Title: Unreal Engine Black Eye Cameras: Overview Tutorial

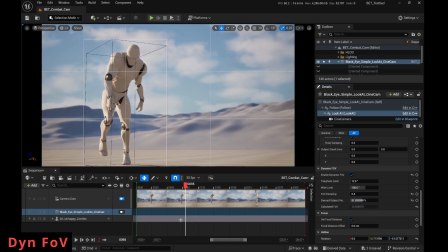Don't cut his toes off. Look at that. We got a shot. It's not bad.
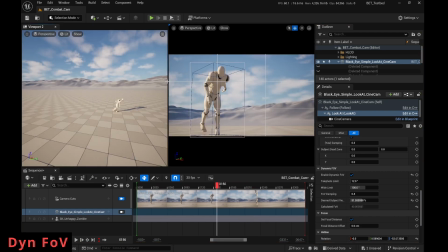Super quick. Okay, let's make a new viewport window. Again, you can check this out.
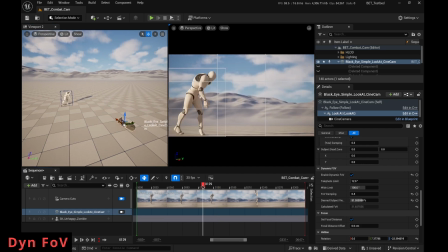Look at the zollies you get because we're moving and zooming. You just try out different shots.
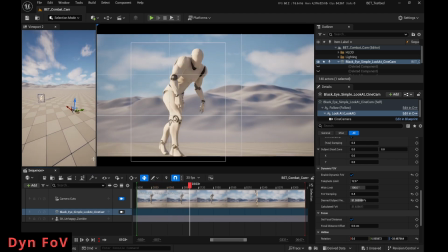Grab the camera, move it around. Does this feel good here? Let's just move it a little.
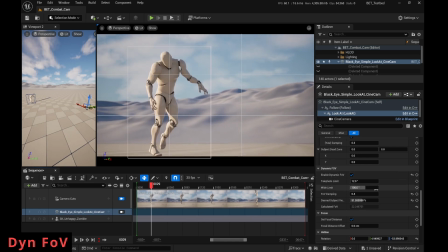And it's so fast to prototype shot ideas because, you're not putting keyframes down.
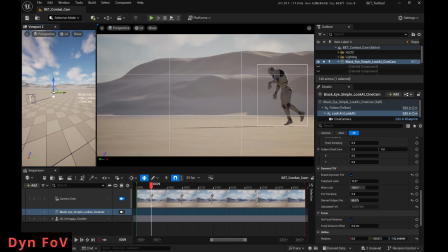The cameras know what you want. Let's shoot it from the other side. Shoot it from the front.
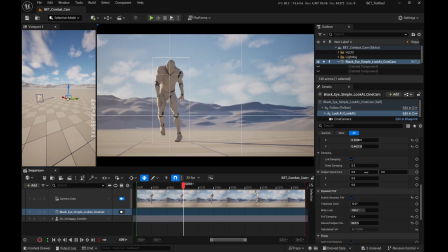You can see that bounding box is moving around quite a bit with this motion.
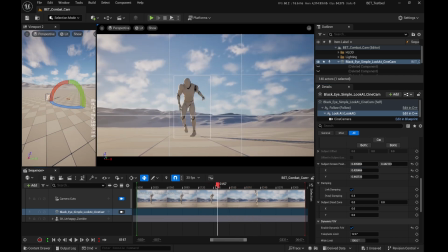So depending on what you're tracking, the bounding box might not be the best way to do it.
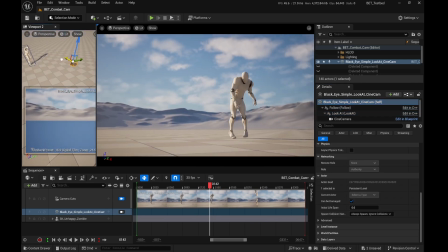In a sec, we'll show you that you can track bones. Let's just move this to the side.
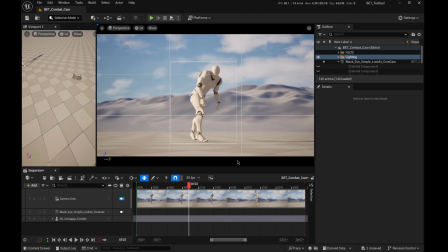Okay.
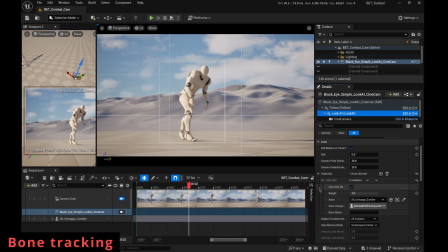So let's not track that.
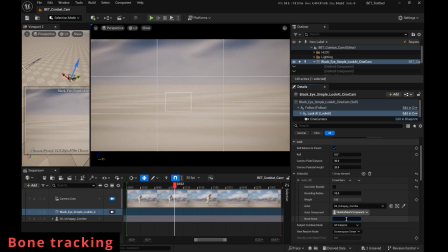Let's track bones. So when I turn that off, it shows that his root is back there. But if you type in his head, now we're tracking his head bone.
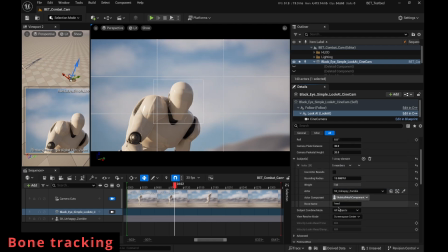And that size that you get, you can change the size of basically the cube, the volume of the head.
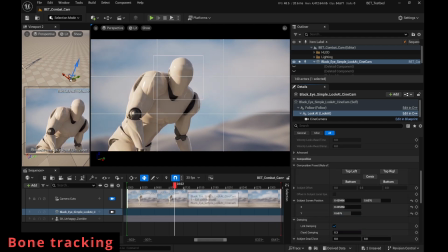And what I'm doing now is I'm changing the screen size position to adjust the composition slightly.
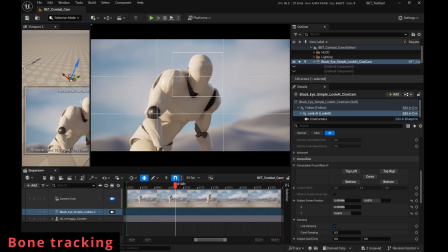So this is a different shot now.
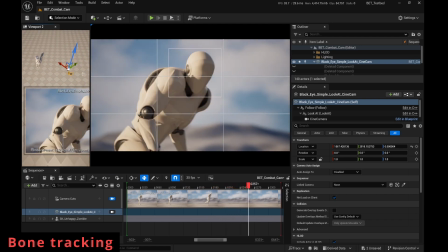It's a bit more consistent framing because we're not framing this dynamic, the outer shape of something.
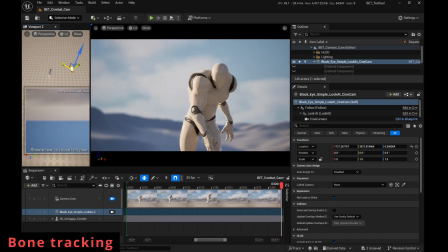We're just tracking its head.
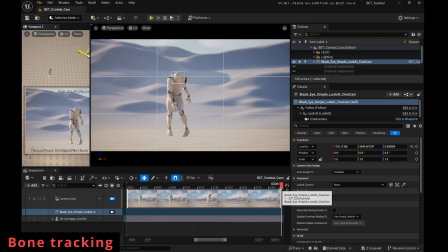I'm just messing with ideas. Let's move the camera around. Let's try different focal lengths.
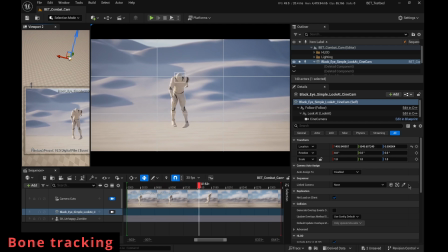Effectively different focal lengths because it's dynamically zooming to keep that head that size on screen. So I'm going to decouple the damping here or link them.
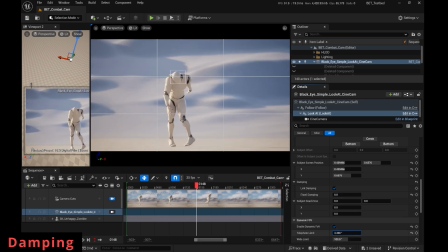But look at this. This is with no damping. I'm going to zoom in a bit. And you can see we're just like hard pinned.
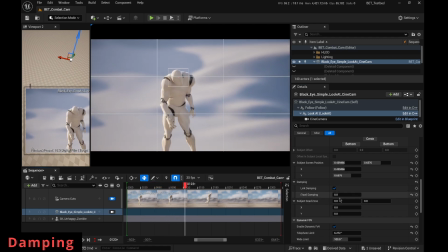And this is horrible or maybe useful, but that's a, very hard pinned camera.
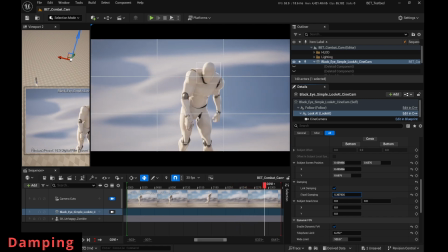And then just by opening that up, the damping, we've added a bunch of weight to the camera. And this is obviously crazy. Like a number of 5. You can almost think of this as like seconds, like how many seconds it takes the camera to catch up.
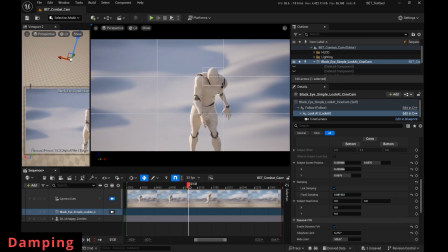So anything over 1 is a lot, depending on the speed of what you're tracking. Like, look at this. This is so goopy and heavy now.
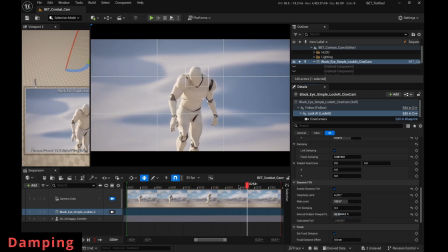I'm going to change the screen size a little bit. And this is, probably too much.
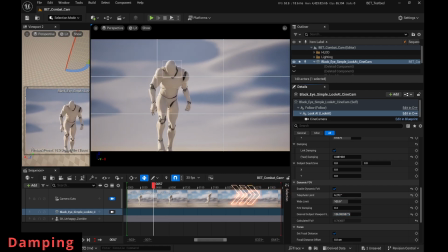Let's move that up there. Change the telephoto limit.
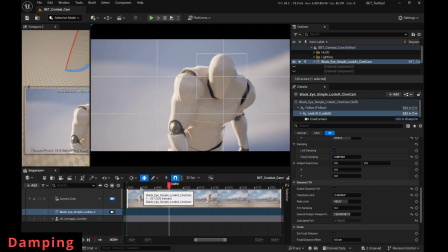You can see that we were banging on the limit of the lens, and I had to go down to, 2.4, whatever.
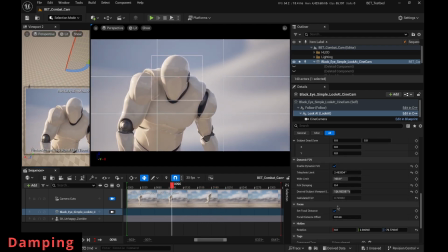Very telephoto. The dynamic zoom will only work inside the ranges of the lens limits. So I've decoupled the damping here.
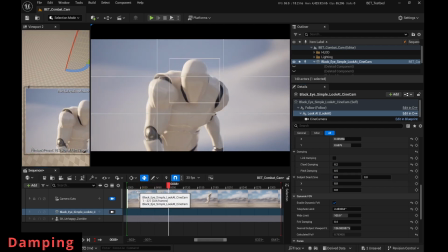And what's cool about this is you can damp more aggressively left to right than up to down, or vice versa.
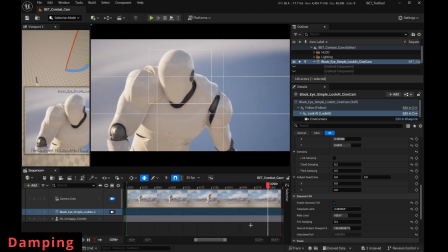So because he's got like a lot of up and down motion, we've got
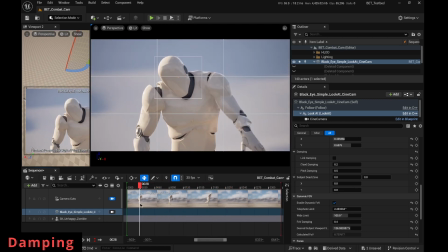more pitch damping and less yaw damping, pitch being up and down.
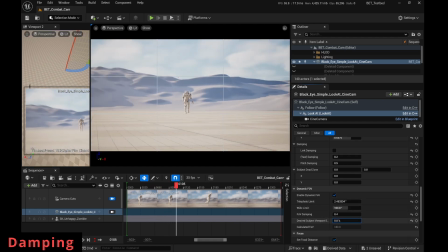And these are only 2 controls, but they're very powerful and they can give you a lot of different camera behaviors where you want
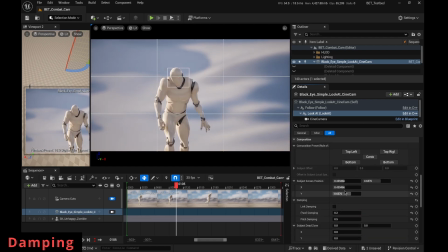to be sensitive to motion in one axis and less sensitive to motion on the other.
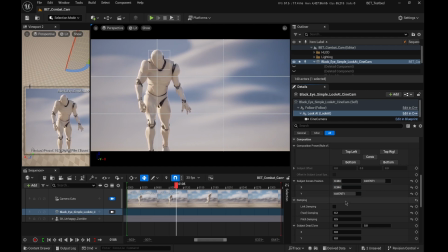Okay, so let's just dial in a shot that's reasonably well composed.